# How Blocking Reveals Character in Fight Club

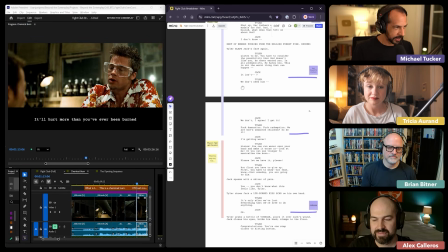This scene is broken up into 4 phases, and these phases are also matched by blocking changes in the scene.
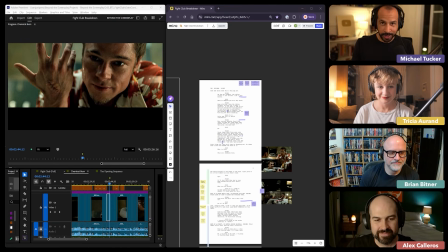How does David Fincher block a scene? So imagine you're a director, you've gotten a script, and it's your job to bring it to life, put it on the screen. We talk a lot about the kind of sexier parts of filmmaking, like cool camera angles and lighting and like cinematography, editing, etc.
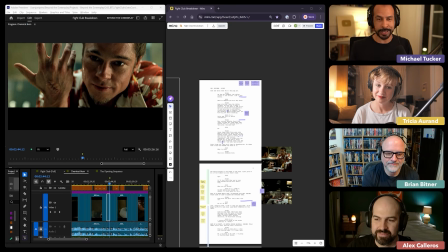But a critical and less sexy part of it is just how you move your actors in a scene, how that choreography then interfaces with the editing, how it brings the script to life and punctuates certain beats,
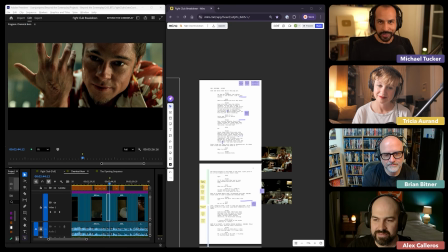how it works with the camera placement and sound. All of that is like really important, and that's the director's job. And I feel like David Fincher, in my humble opinion, is a master at that. And this example from Fight Club, the chemical burn scene, has all of that firing on all cylinders.
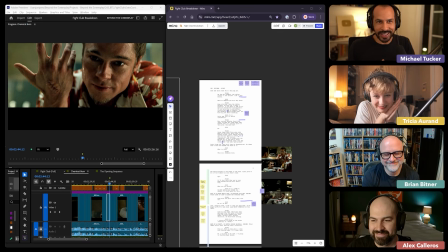So I want to dive into it and do some analysis here. It's nice that you bring it up because real quick, with a theater background, it's like there is one angle, so blocking is literally everything, right? But then in movies, we just think about like, oh, you just change where the camera is, whatever, right?
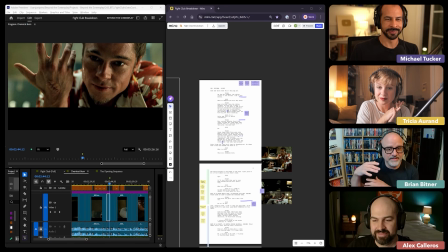And you don't appreciate how much blocking is actually going on often within a scene.
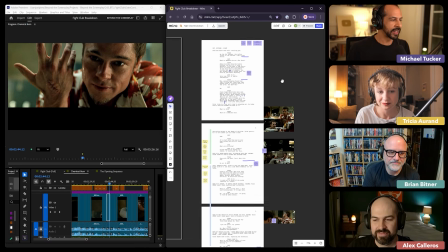Exactly. Yes. And how it connects with the beats of the script and all that stuff.
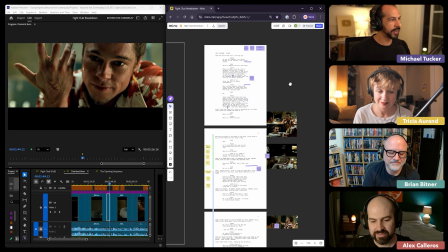It's so great. So just to lay out what we have here, I have a version of the script.
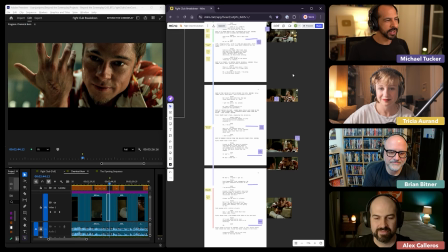There isn't the exact shooting script, I think, that they were using. And so I kind of recreated what I think it must have been on the day.
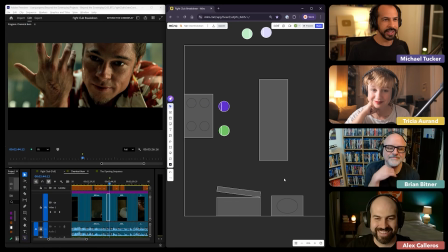So we have the script pages here. I have this beautiful, highly detailed overhead map of the room in which the scene takes place. Purple's Tyler, green is Jack. And we have the scene over here. And I'm going to just kind of scrub through and call out how all the pieces are
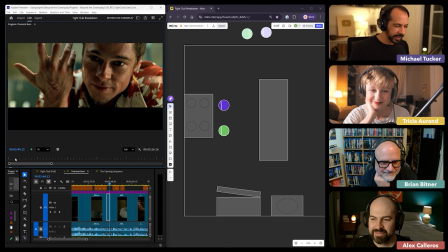working together to draw the audience's attention to the important parts of the story.
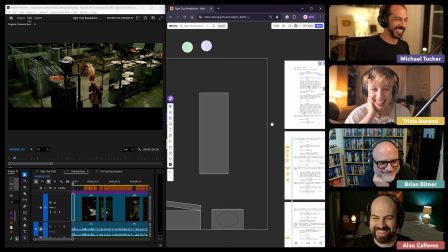You're so cute. This is what I've always wanted.
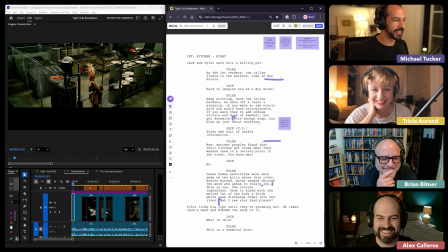This is what I do for fun. This is early days lessons from the screenplay. It was just me doing this by myself. Okay, so we come out of the scene where they steal this fat.
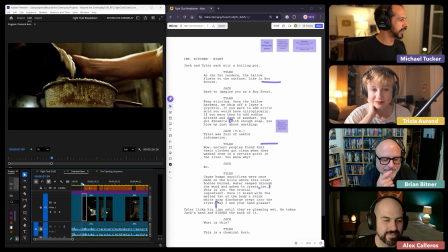We start with close-ups, reorienting us into the scene, and then Tyler begins talking about as the fat renders.
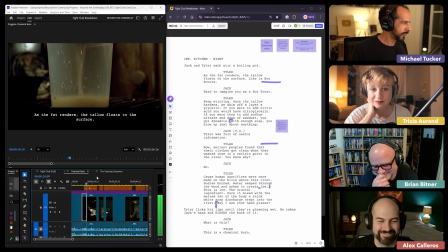As the fat renders, the tallow should float to the surface, like in Boy Scouts.
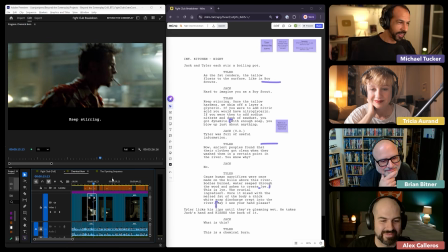Hard to imagine you as a Boy Scout.
Okay, so already, if we look at the script, so we're thinking about how to bring this to life, there's a lot of kind of setup for the scene and sort of exposition about, he's going to talk about tallow hardens and nitroglycerin, and you add a little bit of this, and it creates lye, and blah, blah, blah, blah, blah.
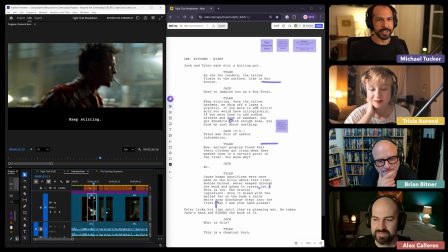A way to sometimes do some analysis is just think of like, what's a different way you could have done this? You could have come in on just a wide shot of the two of them doing stuff. Brad Pitt stands in one place and just monologues all of this stuff.
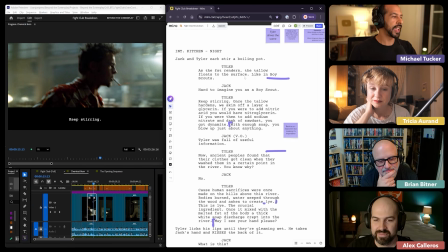But instead, there are these beats in Tyler's lines, like in Boy Scouts, Dynamite, Ancient Peoples, which I'll talk to in a moment, that are punctuated by how he moves through the scene.
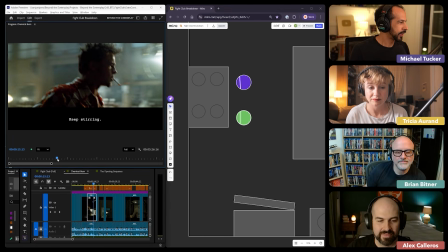So we start with the two of them. They're standing next to each other like Boy Scouts.
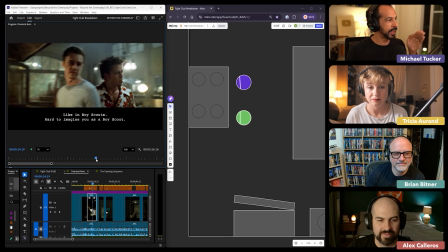So we have Brad Pitt move, which motivates this camera pan, which lets Edward Norton's line, hard to imagine you as a Boy Scout.
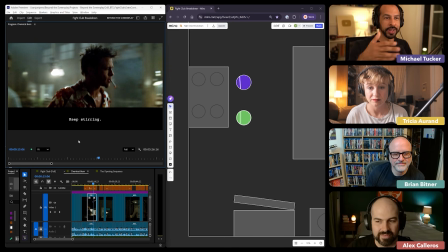You as a Boy Scout.
Get thrown in there while we have this momentum happening.
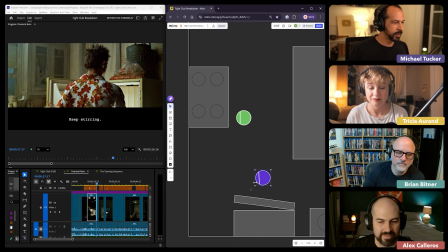And so Tyler moves to the refrigerator, which affords us a chance to see the close-ups of what he's doing.
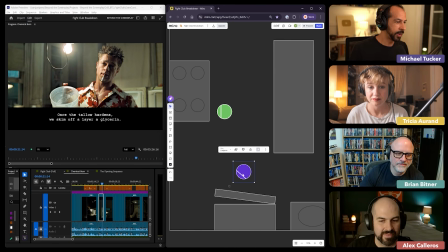And then he turns and hits a new mark, which is stepped away from the refrigerator. And here he's going to talk about once the tallow hardens, we skim off nitroglycerin, etc.